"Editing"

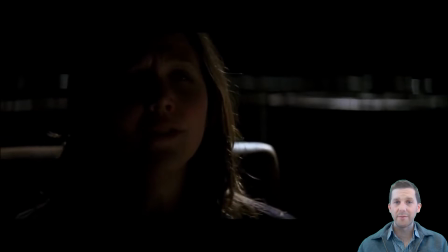500s
Now, Batman and the police are on missions to different locations to try and rescue Rachel and Harvey.
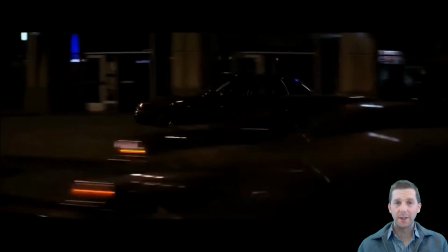509s
So Batman's going to rescue one of them, and the police are going to rescue the other, or at least attempt to.
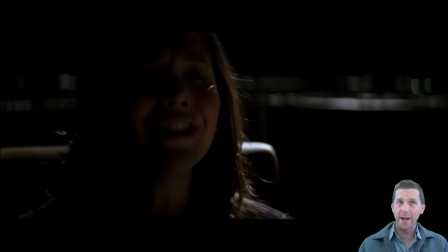517s
So note that we cross-cut from Batman to Rachel and back to Batman again. This gives us the impression that Batman is heading for Rachel's location and that she will be rescued by him.
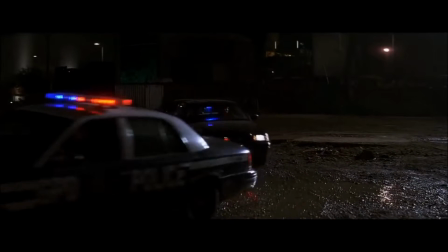530s
Let's see what happens.
I don't want to live without you, and I do have an answer for you.
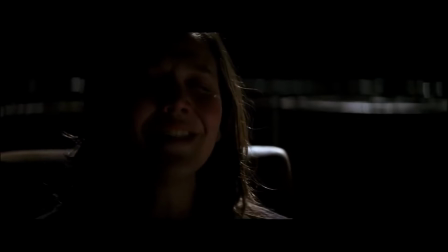538s And my answer is yes.
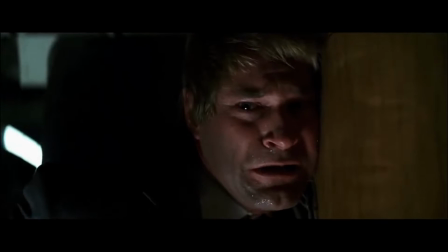543s No! No! No, not me! Why are you coming
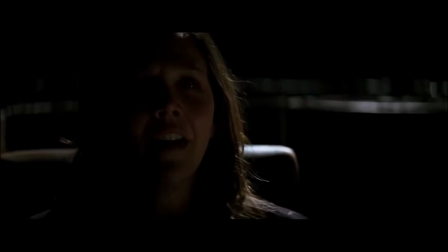552s for me? No! Rachel! Rachel! Harvey. Okay. Rachel! Harvey, it's okay. It's all right. Listen. Someone...
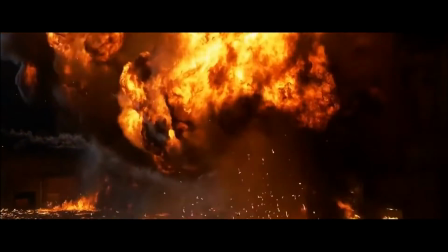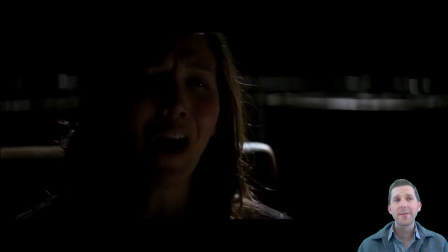573s
Oh no, poor Rachel. Batman was heading to the wrong place and rescued Harvey instead. The police didn't make it in time and, well, Rachel is no more.
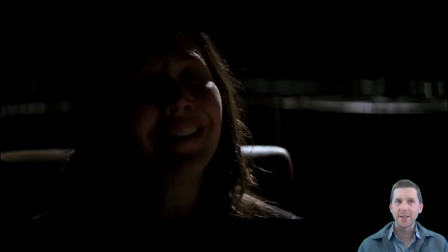586s
Cross-cutting was used here to deceive the audience. We were tricked into thinking Rachel was going to be rescued because Batman,
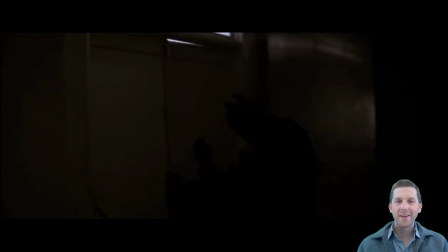594s
or it looked like Batman, was going to arrive at her location.
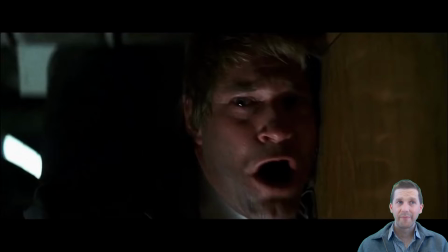599s
And because we were deceived in this way,
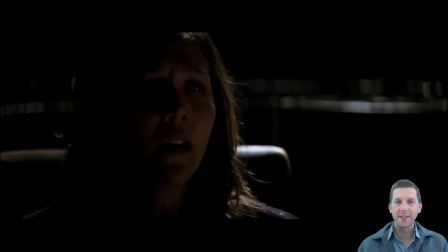602s
It makes the movie a little more unpredictable and keeps us guessing at what will happen. We don't think we've already figured out the plot, as often happens with movies. Okay, so that is cross-cutting. Let's now move on to montages.
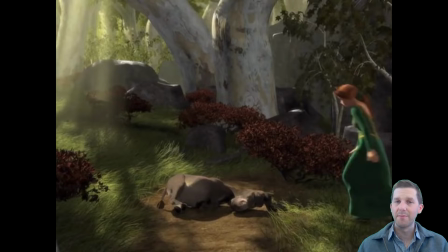619s
Montages are often used to condense the development of part of a story into a short space of time. So they involve a series of shots that obviously happen at various different times or over a long period of time,
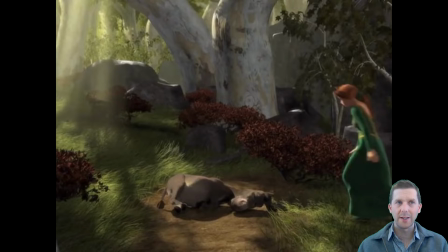634s
but are condensed into the one short scene. Montages often don't have dialogue, so there's no talking. Instead, they've got non-diegetic music playing that highlights what's happening.
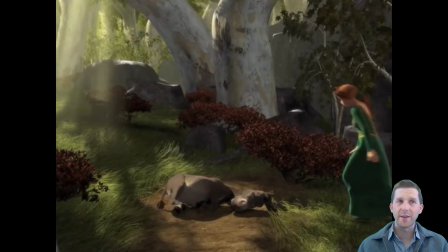648s
This allows the movie makers to include a crucial part of the story that might take several scenes if they were going to film absolutely everything, but they've taken all that and they're just condensing it into one so that they can get what might take half an hour
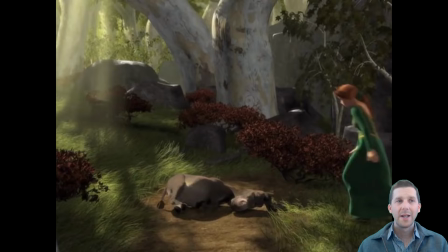666s
jammed into the space of maybe a couple of minutes. Let's have a look at a montage from Shrek. It shows us the development of Shrek and Fiona's relationship. So it condenses something that usually takes a long period of time, falling in love, into the space of a couple of minutes.
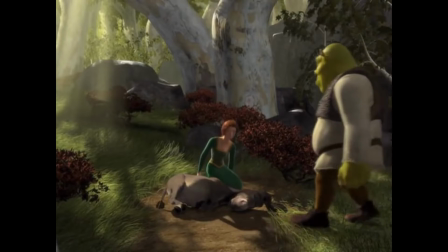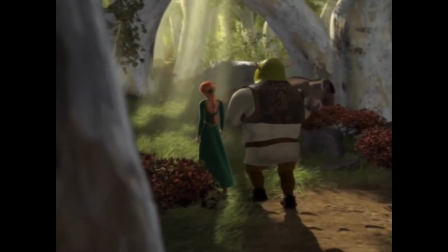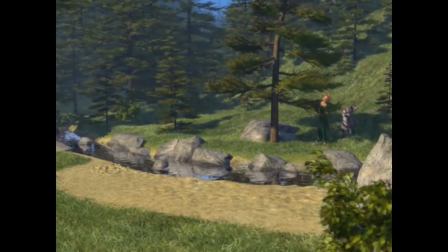696s My beloved monster and me, we go everywhere together,
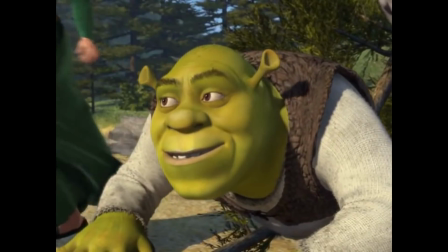705s wearing a raincoat that has 4 sleeves, gets us through all kinds of weather.
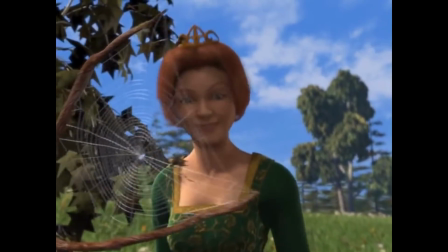715s She will always be the only thing, come between me and the awful sting.
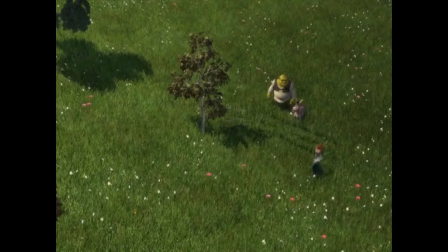725s Comes from living in a world that's so thin.